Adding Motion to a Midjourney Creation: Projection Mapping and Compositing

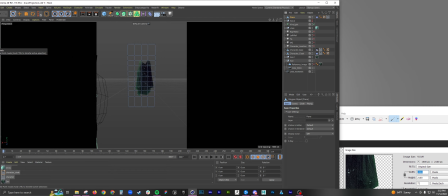986s
So you want to select vertices or points. What I did is I just selected up here, and I think that should be good. So you want to go back to your cloth expression. Let me enlarge this.
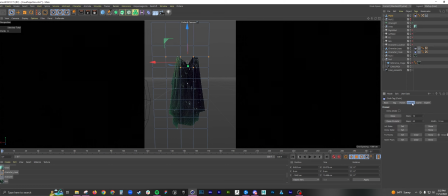1005s
And then you're going to want to go to Dresser and then Fix Points. And there's not a whole lot going on because there's hardly any wind. It's just going off of weight right now.
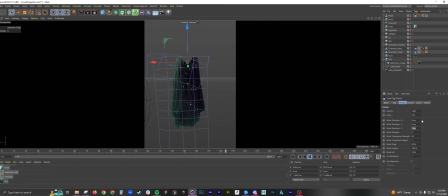1025s
So there's no right answer to these settings. So you're going to want to just mess around with stuff. You're going to want to mess with these three first: wind direction, X, Y, and Z.
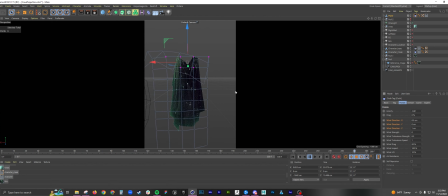1042s
If the wind is blowing towards you, you're going to want to do Z. And then build up the wind strength.
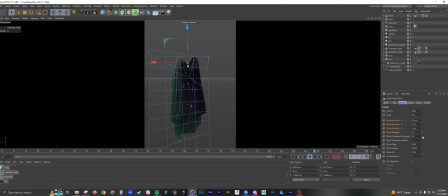1060s
And then that's looking pretty good. Then you can add some wind turbulence. And that's a little fast. So again, this is just like a trial and error type of setup.
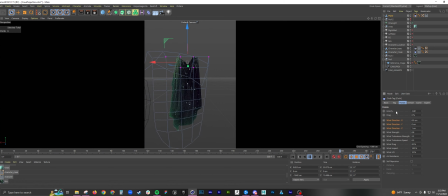1081s
But once you have something you like, well, then you're good. One of the things that with effects that's not just smart to do,
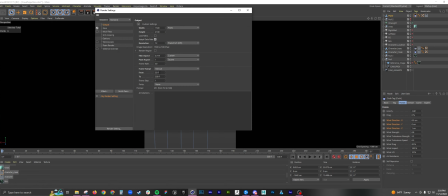1097s
but correct to do, is you want to delay your final output animation.
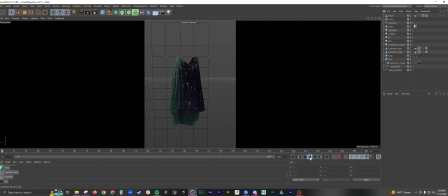1103s
Because if you start your animation like this, it's just going to be a gust. You want to have a consistent motion.
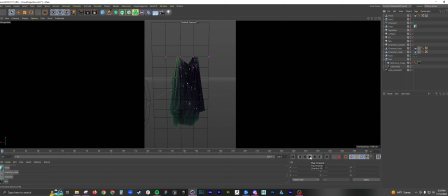1115s
So what I did is I started my animation at 50. I knew I wanted it to get over the kind of weird transition of the cloth simulation starting. So I felt like 50 was a good level of believability.
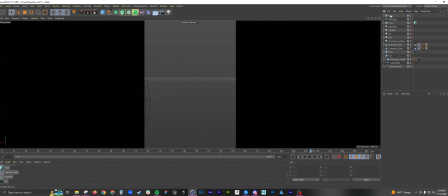So here is my result.
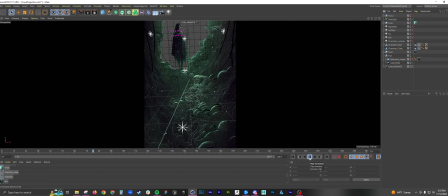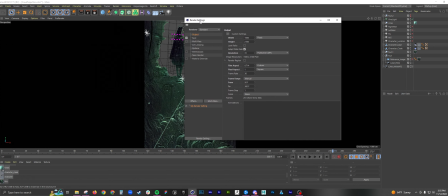1154s
So this is looking pretty good. What you want to do now is go to your render settings or Control B in standard.
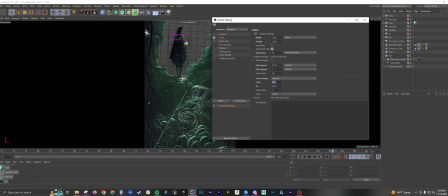1163s
Make sure it's delayed and make sure this is correct. So 50 to 300. And then for this stuff, these are relatively good settings just to output this.
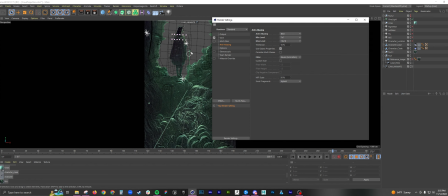1183s
You don't have to do anything crazy. This should literally take probably a couple minutes to render. Go to the Save tab. Make sure format is PNG and then alpha channel is selected.
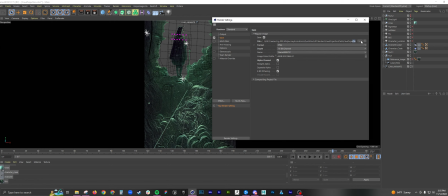1196s
Go to depth 16-bit and then locate the area or the file location that you want to render this to.
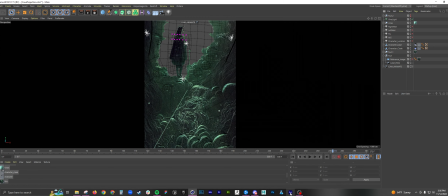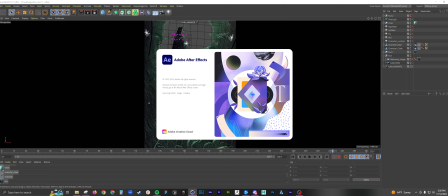1211s
And then after you do that, you have your render. You want to open up After Effects.
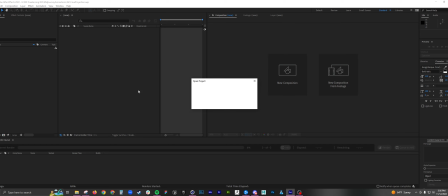1220s
Here, I'll open up mine. Okay, projection.
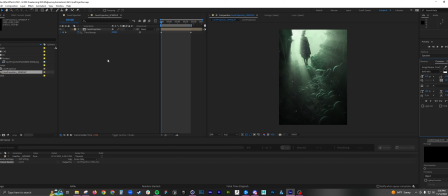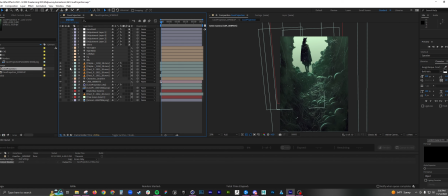1231s
So let me turn off some of these.